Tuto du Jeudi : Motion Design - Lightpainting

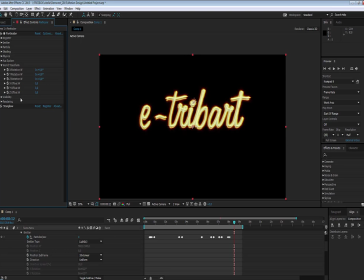34:36 Pour donner un petit peu plus de côté organique et intéressant, on va changer très légèrement l'offset du World Transform grâce à une expression. donc là on va faire
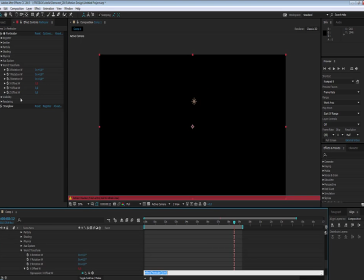34:51 donc alt clic sur ici ces valeurs là et puis on va rajouter encore un wiggle, une expression wiggle qui va donner un petit côté toujours aléatoire donc là on va se mettre à 4 en fréquence par seconde et puis un déplacement de 12,
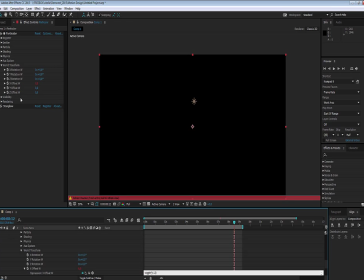35:11 je pense que ça devrait être correct et on va le faire sur les valeurs x, y et z Donc là, on vient faire alt-clic à chaque fois et puis un ctrl-v,
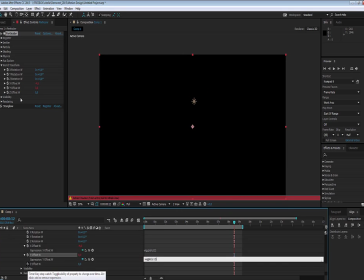35:22 comme ça on va prendre les mêmes valeurs Donc voilà, alt-clic ici et ctrl-v, voilà,
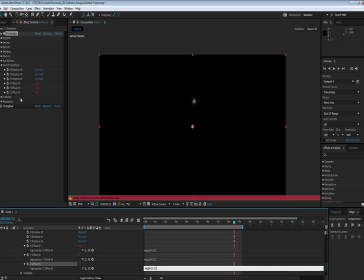35:30 pour avoir sensiblement les mêmes choses Alors on peut changer éventuellement d'une valeur ou deux pour ne pas avoir quelque chose de trop figé Donc là par exemple en y on peut se mettre à, hop, pas à 110 mais à 10 Et puis ici en Z, on peut se mettre par exemple à 15.
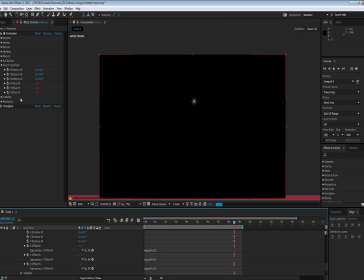35:48 Voilà, pour avoir des choses beaucoup plus diverses, un petit peu plus aléatoires.
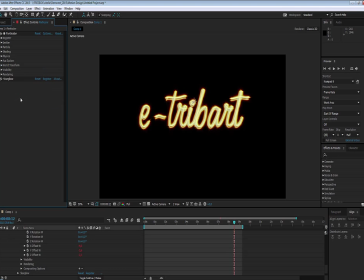35:57 Et puis, ça c'est fait. Et puis pour redonner un côté encore plus light painting, on va changer la manière dont se déroule le temps.
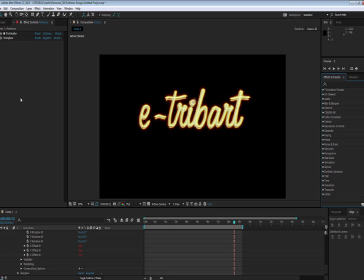36:13 Donc là, on va aller ici dans l'effet Time et ici, voilà, Posterize Time, qu'on va venir poser ici. Et puis là, on va changer en fait le Frame Rate. Donc là, on est à 25 ou 24 images par seconde.
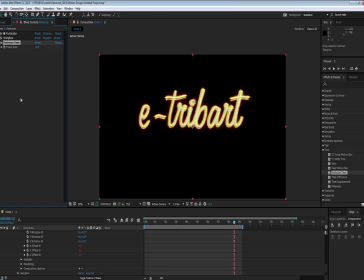36:31 Et bien là, on va tout simplement le changer à 10 images par seconde, ce qui va donner beaucoup plus une impression de photos qu'on aurait prises de notre light painting.
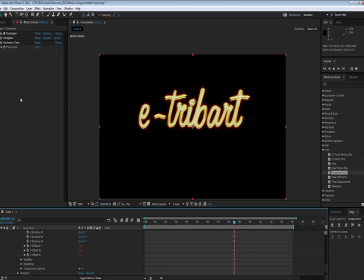36:51 Et on va voir ce que ça va donner sur, mettons, une séquence de 15 secondes. Donc là, je vais faire un rendu qui risque d'être un petit peu long. donc je vais couper la vidéo et puis on revoit le final par la suite
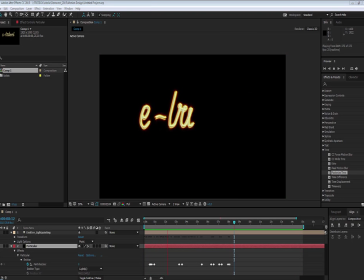37:10 voilà notre rendu est terminé donc on regarde un petit peu ce que cela donne vous voyez donc ce côté un petit peu saccadé aussi bien avec le wiggle dans le World Transform de particulière que dans
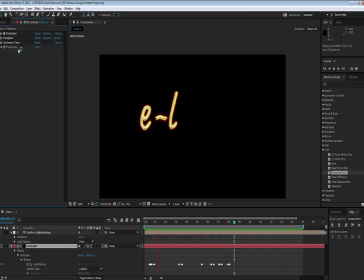37:25 l'effet Posterize Time à 10 images par seconde, on pourra peut-être mettre 12 pour ne pas faire trop non plus, mais en même temps ça ça marche assez bien. Donc maintenant on va pouvoir intégrer ça assez rapidement dans
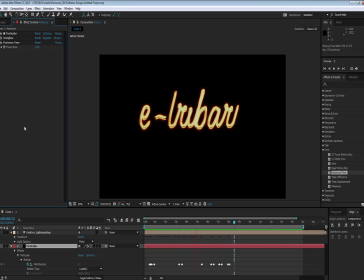37:44 une dans une dans une petite micro scène on va dire, et puis pour avoir un petit rendu final. Donc pour intégrer notre light painting dans un environnement on va dire,
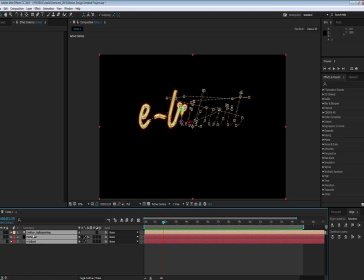38:00 on va tout simplement déjà sélectionner tout ça et puis le précomposer. Voilà ça va permettre de... voilà on va écrire texte par exemple, faire une nouvelle composition, une nouvelle précomposition au niveau du texte.